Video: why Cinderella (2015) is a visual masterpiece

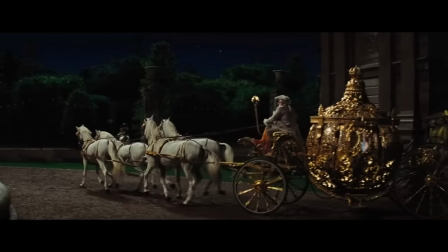[16:12]
It's fully functioning and can actually be pulled by four horses.
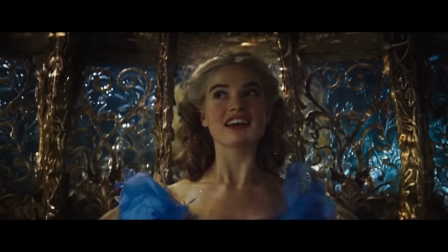[16:16]
You still have the pumpkin shape and lines but it also encompasses glass elements of the greenhouse because it shattered it when it transformed.
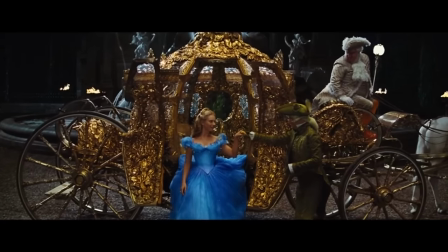[16:25]
To me, this is what it means to bring fairy tales to life. Here, I can actually see the points of remaking these animations to live action.
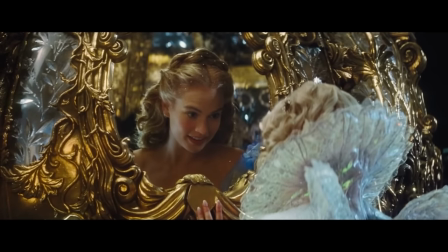[16:33]
I don't want to see my princesses in anything less than this opulence.
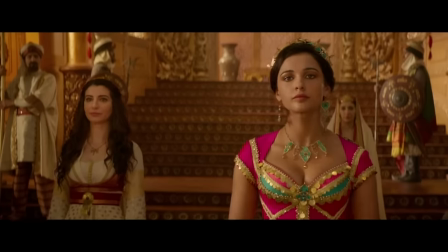[16:37]
If they can make a carriage look this amazing, surely they could have done this same thing with Jasmine's bracelets.
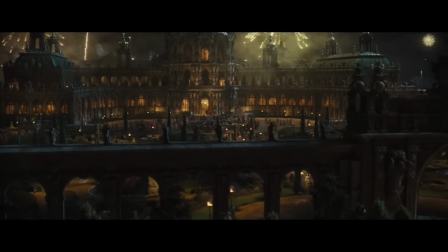[16:44]
The castle is the best castle out of all of these remakes.
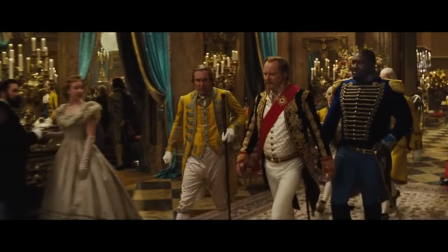[16:48]
The production designer Dante Ferretti referenced the Baroque period and iconic French architecture from the Louvre and the Palace of Versailles.
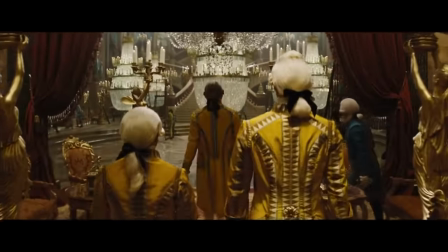[16:56]
It's grand, ornate, and majestic. And it's not just the ballroom, it's everything.
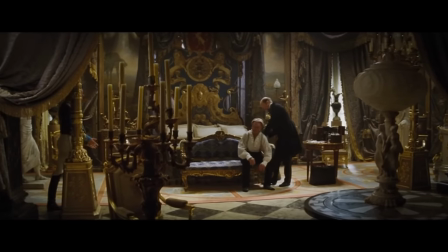[17:01]
It's the massive hallway and the elaborate king's chamber, the secret garden, even the painter's room is charming.
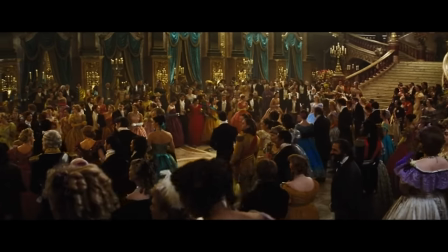[17:10]
This castle feels expansive and looks like it was actually made for royalty.
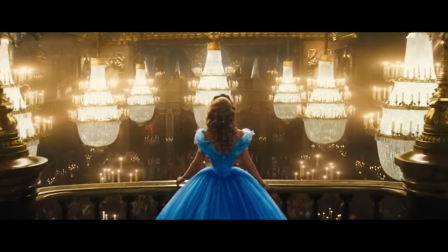[17:15]
In the ballroom, there are 17 chandeliers that were custom-made in Venice, Italy.
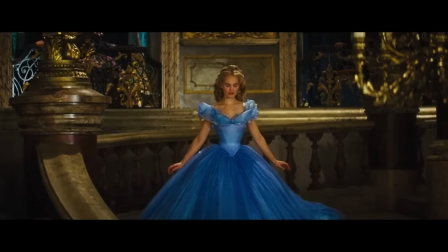[17:21]
The ceilings are 30 feet high, and I think in the post-production process they CGI'd it to look like 60 feet.
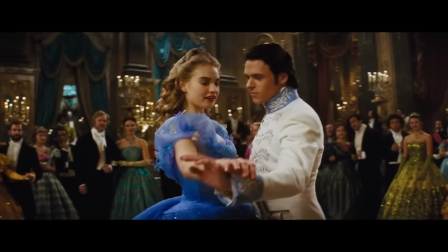[17:27]
And if you look around the walls, there are these heavy, expensive-looking curtains,
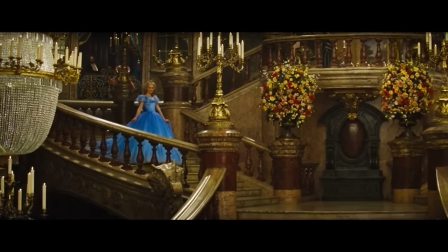[17:32]
these massive flower arrangements, and even detailed French paintings.
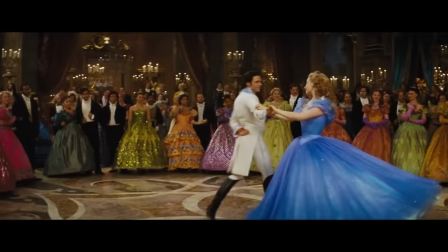[17:36]
They had actual musicians playing on period instruments. The floor is an authentic-looking marble, and there's this gorgeous staircase.
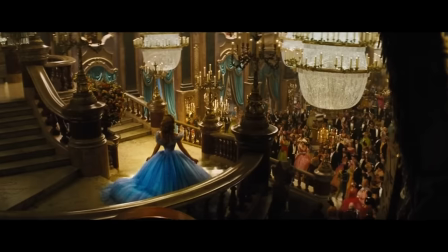[17:45]
The way it winds down creates the perfect entrance for Cinderella.
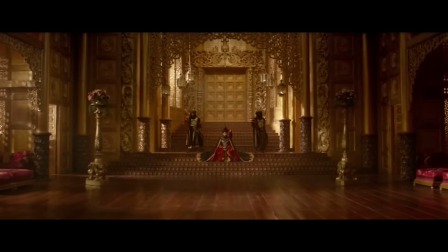[17:49]
When I look at the Sultan's Palace, this gold just doesn't feel believably real.
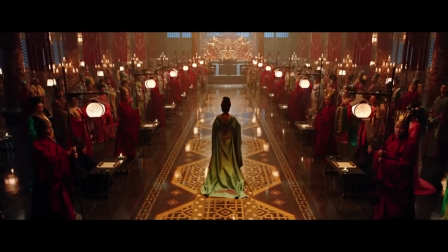[17:54]
I do love the lighting and the red tones in the throne room of Mulan, but the scale and opulence just isn't anywhere near Cinderella.
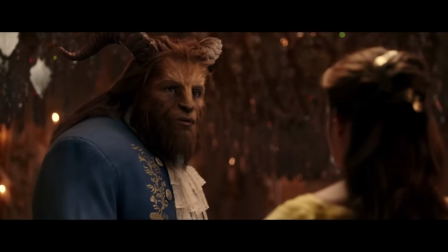[18:01]
The Beast's ballroom is beautiful. I do like that it's more intimate, but just in comparison, you can't even really compare the two.
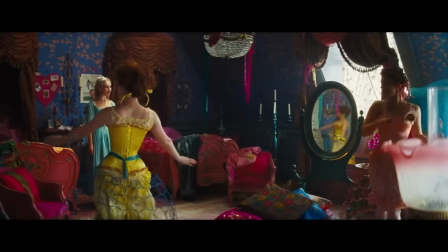[18:09]
Finally, we have the costumes, hair, and the makeup. I've saved the best for last because these are my favorite things out of all of the Cinderella visuals.
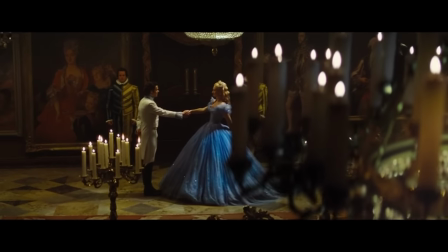[18:17]
The costume designer, Sandy Powell, said she wanted the costumes to be colorful like a picture book, but be believable.
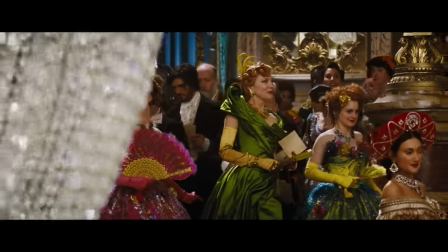[18:23]
And I think that this is what every Disney princess movie deserves.
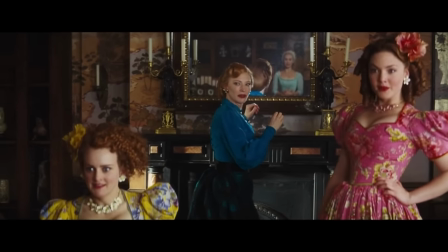[18:27]
Like the rest of the film, the costumes follow a 19th century period look, but include elements from other periods as well.
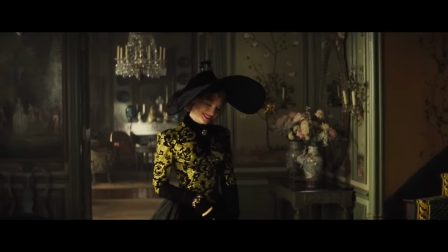[18:34]
Other than Cinderella, the star of the show is 100% Lady Tremaine.
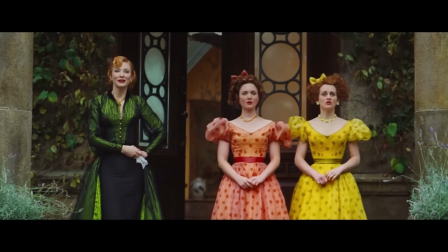[18:39]
Her outfits are some of my favorite costumes in a movie ever. Do you see how this looks like a genuine outfit one might wear in this world?
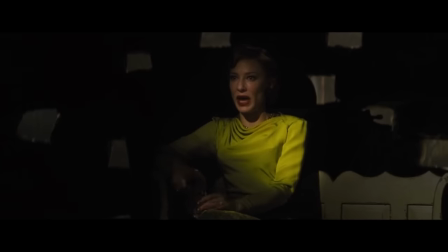[18:48]
It doesn't look like a costume.
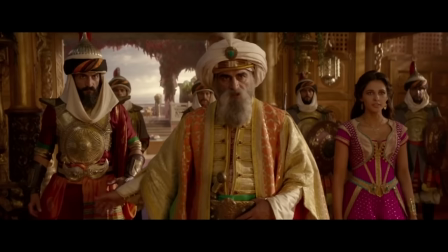[18:50]
When I see Gaston or Jafar, they have nowhere near the level of artistry or believability in their costume designs.
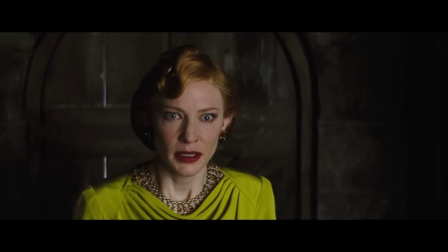[18:57]
Lady Tremaine's costumes are completely different than the 1950s animation and I love it.
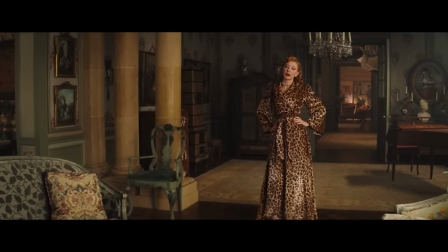[19:03]
The decision to make her fashionable in a striking way I think makes her so much more intimidating.
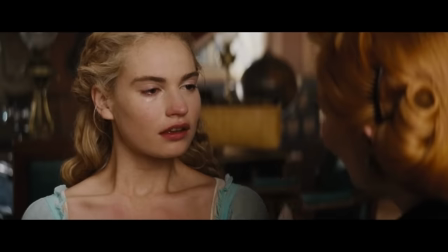[19:09]
Very much like a Miranda Priestly, especially with her bold red lips.
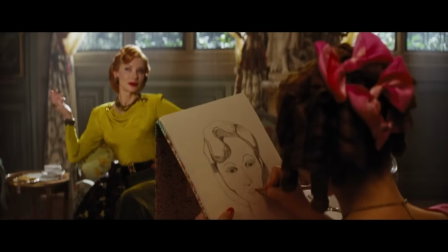[19:13]
Her costumes are modeled after a 1940s style which you can really see in the pointed bra and accentuated shoulders.
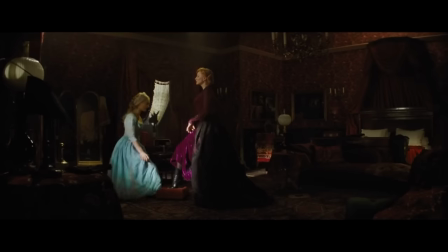[19:20]
Her silhouettes are elegant, narrow, and refined.
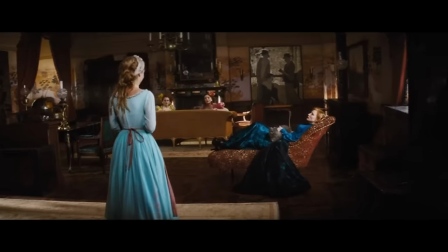[19:23]
Cate Blanchett has such grace and poise and I really think these outfits just enhance her performance.
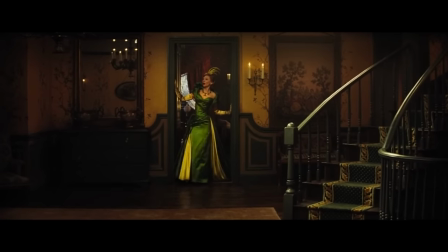[19:30]
Like look at how she opens these doors. Phenomenal. Green is the main color she wears. Green is the color of greed and envy.
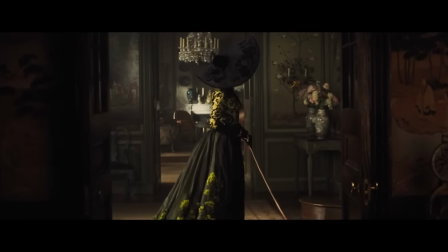[19:37]
The death of her late husband has made her grow bitter, and now she's prone to jealousy.
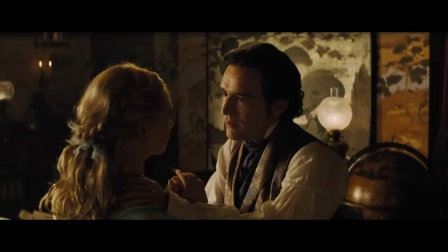[19:41]
She's jealous of Cinderella's late mother that she will never replace her in the eyes of Ella's father, and she's jealous of Cinderella's youth, beauty, and goodness.
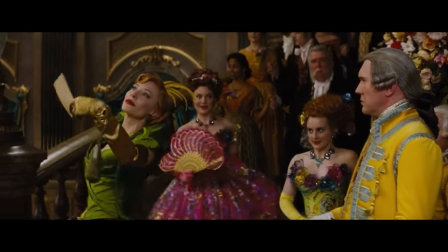[19:49]
She nor her daughters exhibit the same grace. She's also greedy, only wanting her daughters to marry the prince so they can secure wealth for the family.
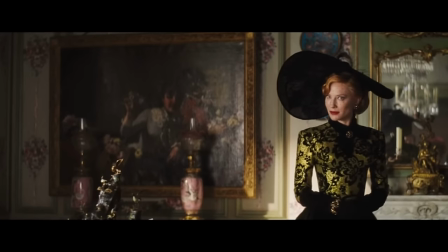[19:57]
Even though green is her main color, she also always has an element of black, which makes her so much more evil and sinister.
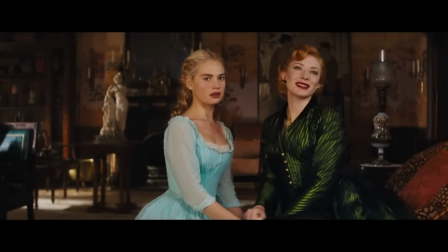[20:04]
And you can really see the contrast when she's next to Ella.
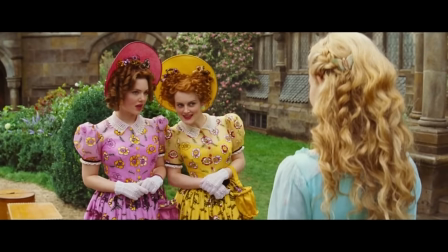[20:08]
Cinderella's stepsisters do reference the animation and wear their signature bright yellow and pink.
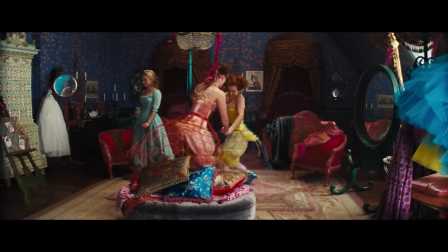[20:13]
These colors are loud and outrageous because that's exactly how the girls are.
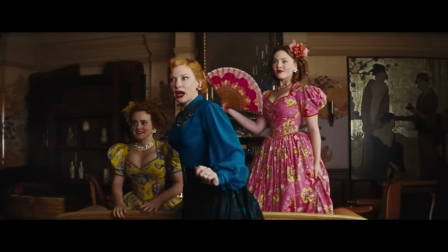[20:18]
Anastasia and Drizella are vain, materialistic, and are disgusted by simplicity.